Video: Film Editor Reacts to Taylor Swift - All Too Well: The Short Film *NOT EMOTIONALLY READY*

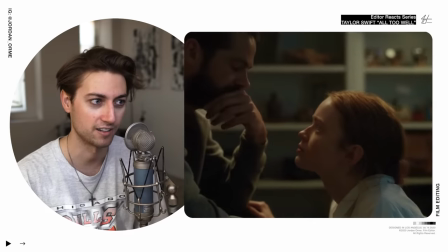(8:26)
Stay on her reaction because he's obviously like, we know as an audience what's happening.
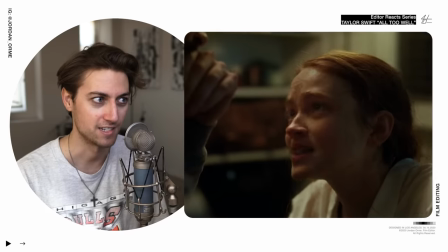(8:31)
We had the title and then we see this and then we just stay on her.
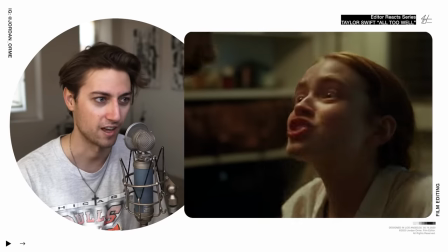(8:37)
That's all we have to do.
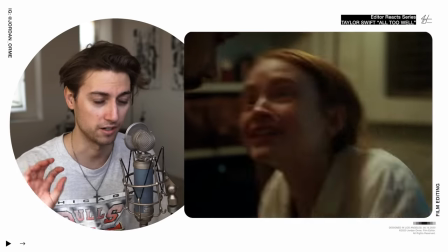(8:42)
And then that shot paired with the lyrics So good
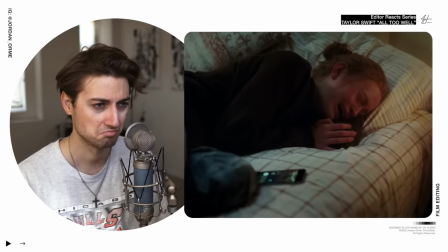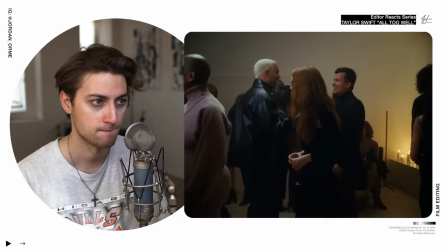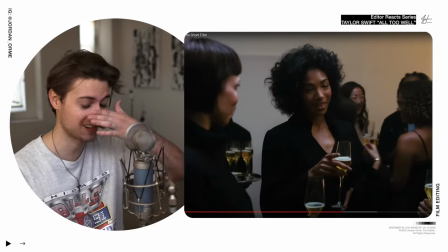(8:57)
It hurts bro I'm literally, I'm so close to crying bro I'm so close
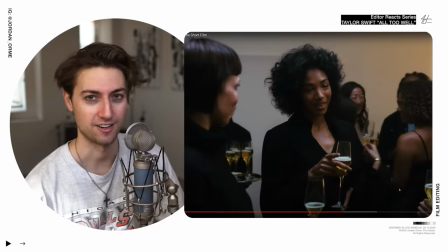(9:03)
This Is a perfect representation Of relationships You're at a party, it's awkward, you see their friends After you broke up Oh my gosh The
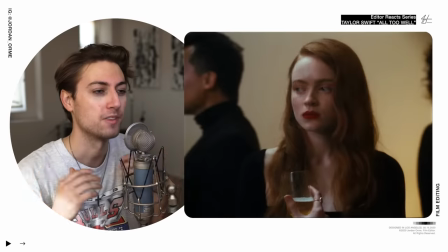(9:14)
way that this was shot too You don't see anybody's faces and you only see her
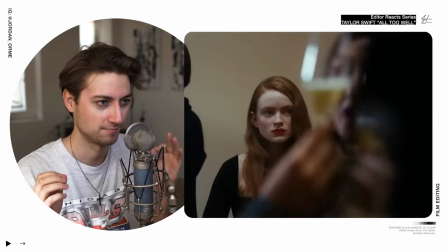(9:18)
face It's pretty genius Because you can really feel the claustrophobia that she's feeling.
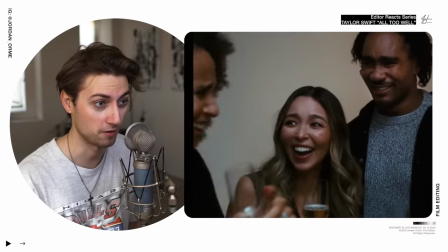(9:26)
And then, when she sees something important, you cut to a recognizable basis.
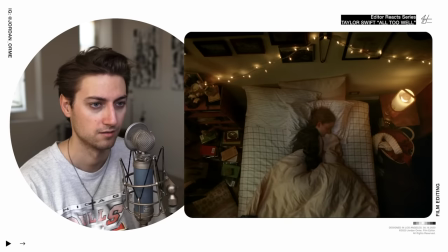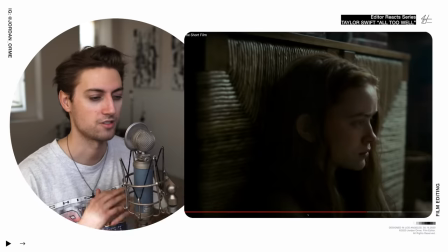(9:41)
Just cutting to new shots also on new phrases of the song. So good. So we just chill. There's a chill moment in the song, just a slow instrumental. And then we're just chilling overhead, just going inside of her world.
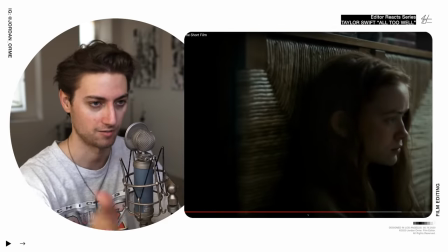(9:56)
And then once a new phrase starts, you cut to a new scene. It's great.
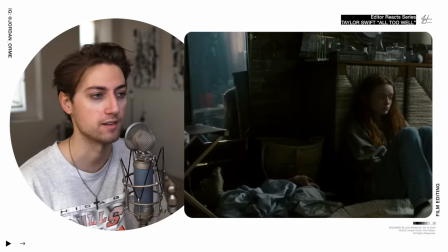(10:02)
It's simple, but it's very, very effective.
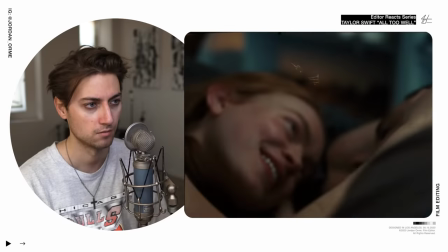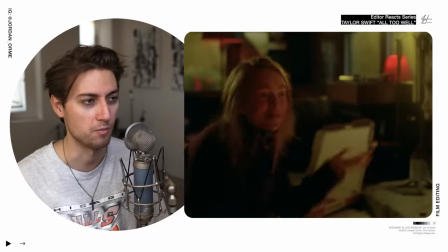(10:12)
Showing these memories and then going back to him walking. Great.
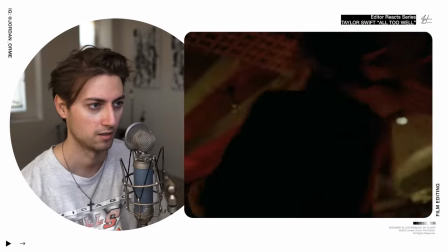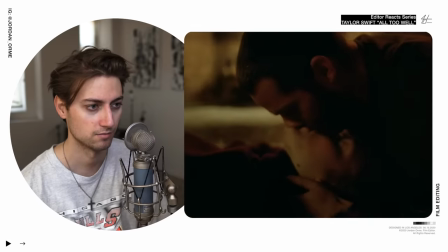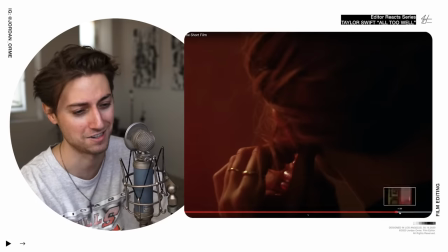(10:27)
Bro, I'm not emotionally ready for this. This is hard to take in, bro.
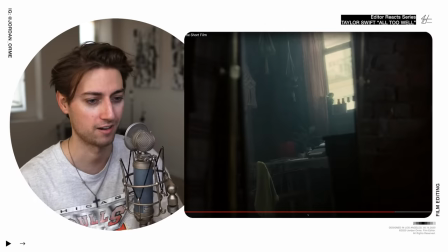(10:33)
Thank you guys for coming on this journey with me. holy frick all right we're almost there y'all 30 years okay 30 years all right all
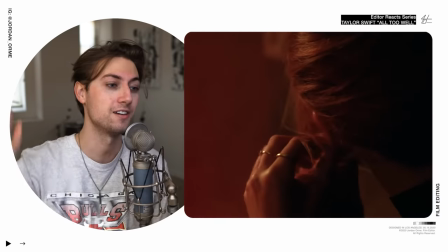(10:41)
right 13 okay I can't read 13 years I was about to say she's about to be old
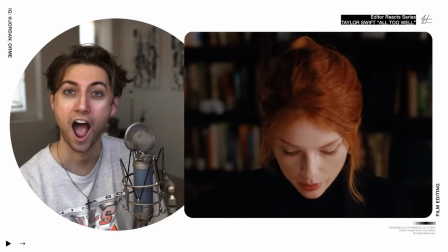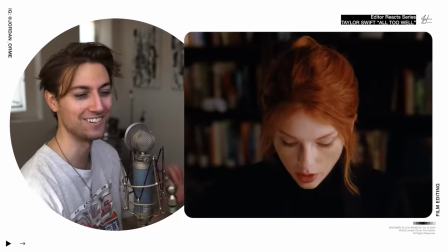(10:53)
I know who that is
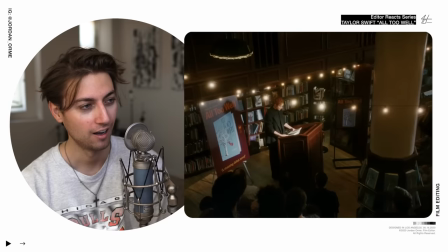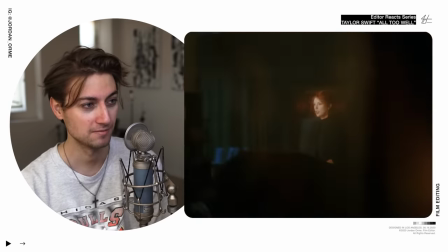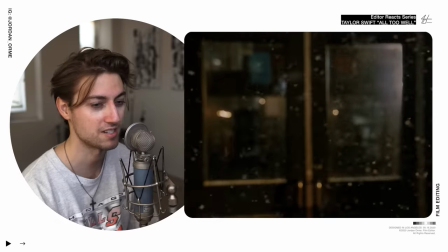(11:07)
nah that's story this is the thing this is the thing about music videos you can't
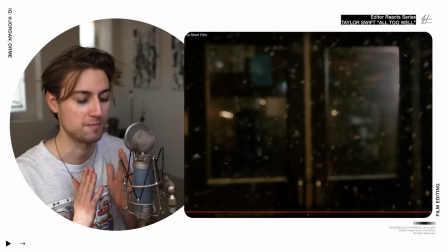(11:14)
completely tell a moving story within three minutes i mean you can but it's so so hard that's why you
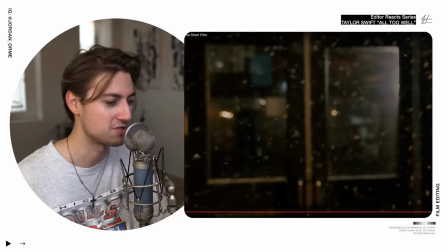(11:20)
need something that's you know in the 10 to 20 minute range which this is and y'all people
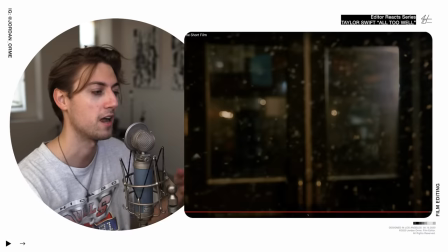(11:25)
that watch this are going to be emotionally affected because you were able to show the scarf in the beginning and set that up as something that's going to be a through line throughout the whole story that's why we hung on that shot in the beginning and then we're at the end and we
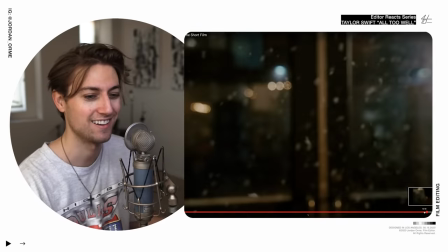(11:38)
understand what the scarf means and in her success we
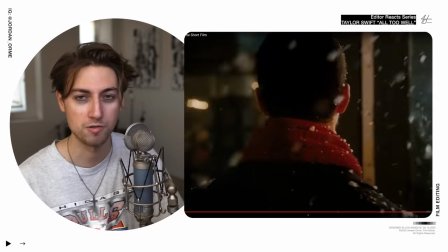(11:43)
see her ex looking in the true love the
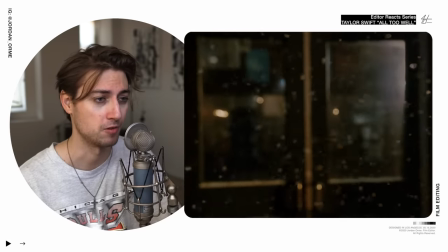(11:52)
full three lines
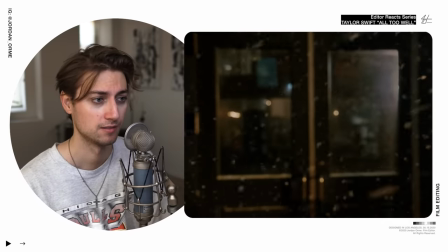taylor go off girl
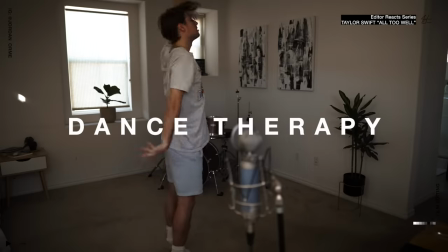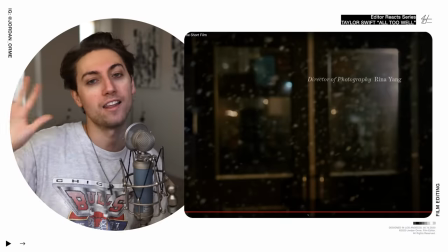(12:10)
jesus loves you i love you guys subscribe